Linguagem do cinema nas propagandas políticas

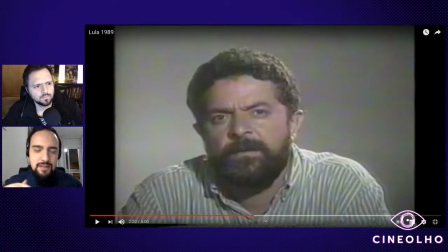Ele tentou se afastar disso o máximo possível, enfim, até hoje vem tentando se afastar dessa imagem dele. O slogan dele, Lulinha, Paz e Amor, que a gente vai ver se desenvolver, tem tudo a ver com negar esse Lula. Justamente porque esse Lula, ele acabava manipulando,
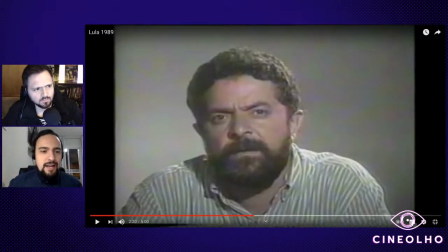permitindo, fazendo com que se caracterizasse nele a ideia de alguém desagregador, agregador, de alguém do confronto, de alguém radical, digamos assim, acho que é seu termo. E ele buscava isso na forma, né?
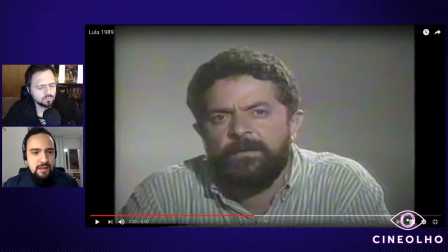E ele buscou a partir da forma também que ele vai se apresentando nas campanhas subsequentes, se afastar um pouco dessa ideia por uma opção política, né?
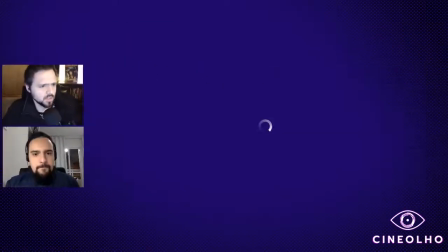Pode voltar o Lula lá, Mila, que eu queria comentar ainda sobre aquele plano.
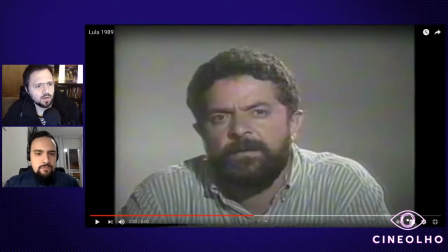Assim, a expressão, o jeito que ele fala, mais duro e tal, e o figurino, repara que ele está com uma camisa simples, então tem uma tentativa de se aproximar do eleitor pobre de se identificar com o eleitor pobre
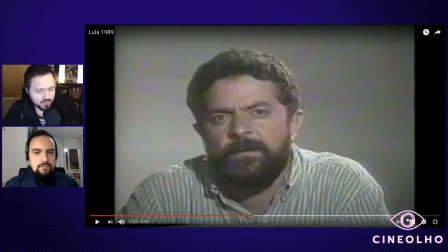você vê que a barba dele está pouco aparada, a gente vai ver a diferença depois, a eleição de 98 como é diferente e até a iluminação, eu não tinha reparado isso antes, agora eu reparei Mila, se eu falar bobagem, se você que manja mais de fotografia você me corrija mas está fazendo muita sombra na cara dele porque
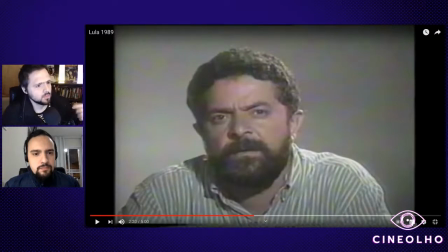eles não estão usando uma iluminação em três pontos porque aqui esse lado tá meio escuro, então é diferente, a gente vai ver campanhas posteriores de 2002 principalmente o rosto todo dele é iluminado de uma forma melhor,
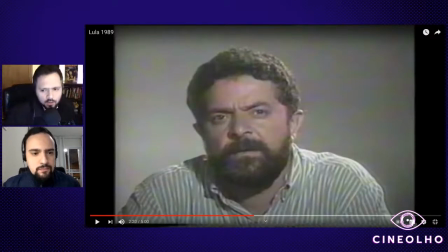bom, eu vou explicar depois quando chegar em 2002 vamos passar então agora pra 98 vamos ver como que o Lula se apresentou na eleição de 98 melhorou né gente, vocês viram que melhorou a qualidade da reprodução a Mila deu um jeito aí pra quem chegou agora, Mila é a nossa, igual a Simone no Choque de Cultura, é a pessoa aqui que faz a magia acontecer
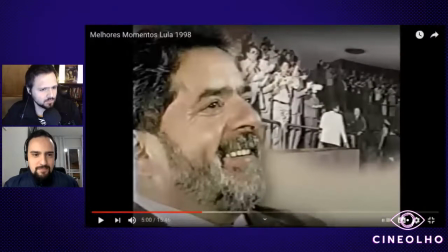foi, bora eu tenho um sonho tá travando de novo eu tenho
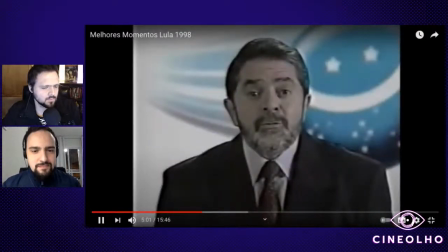um sonho construir uma nação onde cada mulher,
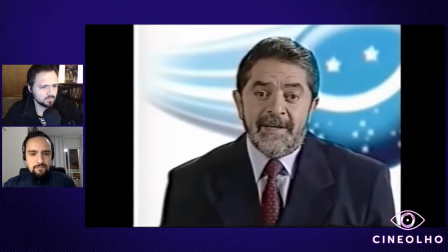cada homem tem orgulho de ser brasileiro um Brasil sem fome sem analfabeto sem segurança do seu emprego. Onde as crianças e os idosos sejam respeitados. Os jovens confiem no futuro.
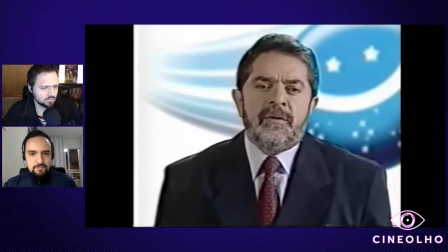E os empresários e agricultores possam produzir com tranquilidade. Um Brasil forte e respeitado.
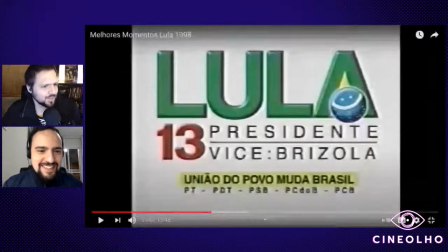É outra pessoa. Totalmente, né? É até difícil assim, é...
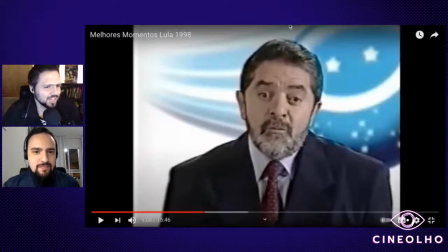É até difícil saber o que comentar primeiro, né? Porque é muito diferente. Olha esse cabelo, olha essa barba, olha esse cartão e gravata. Sim, e o símbolo do Brasil ali atrás, a iluminação,
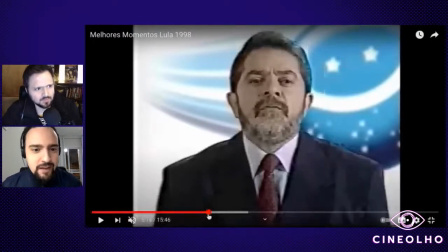ele sorri o tempo todo, ele tenta não fechar a cara, ele tá maquiado dessa vez, ele tá com o terno fechado, ele tá, é isso,
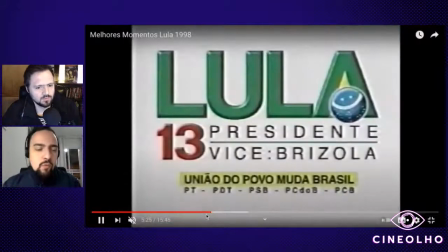ele se incorporou com outros elementos,
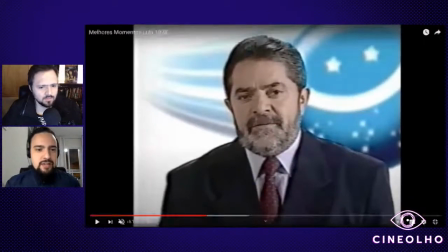né, Se antes ele era o cara de camisa aberta e de barba não tão aparada para conseguir o tom de voz, para conseguir justamente dialogar com o pai de família trabalhador, o metalúrgico operário, tentando se colocar nesse papel, agora ele se coloca como gestor,
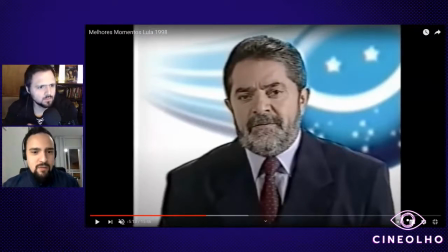como terno e gravata, alguém ali comportado, alguém que fala manso, alguém que sorri, alguém que... Agregador, se antes ele era o desagregador, agora ele era o agregador. é interessante observar que aí já era o Lulinha Paz Amor,
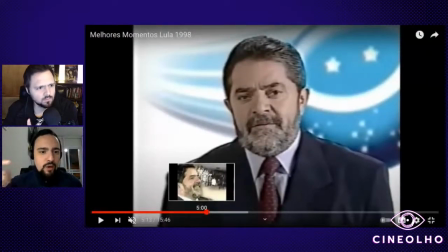esse é o Lula que venceu em 2002, eu acho que em 98 começou esse processo do Lula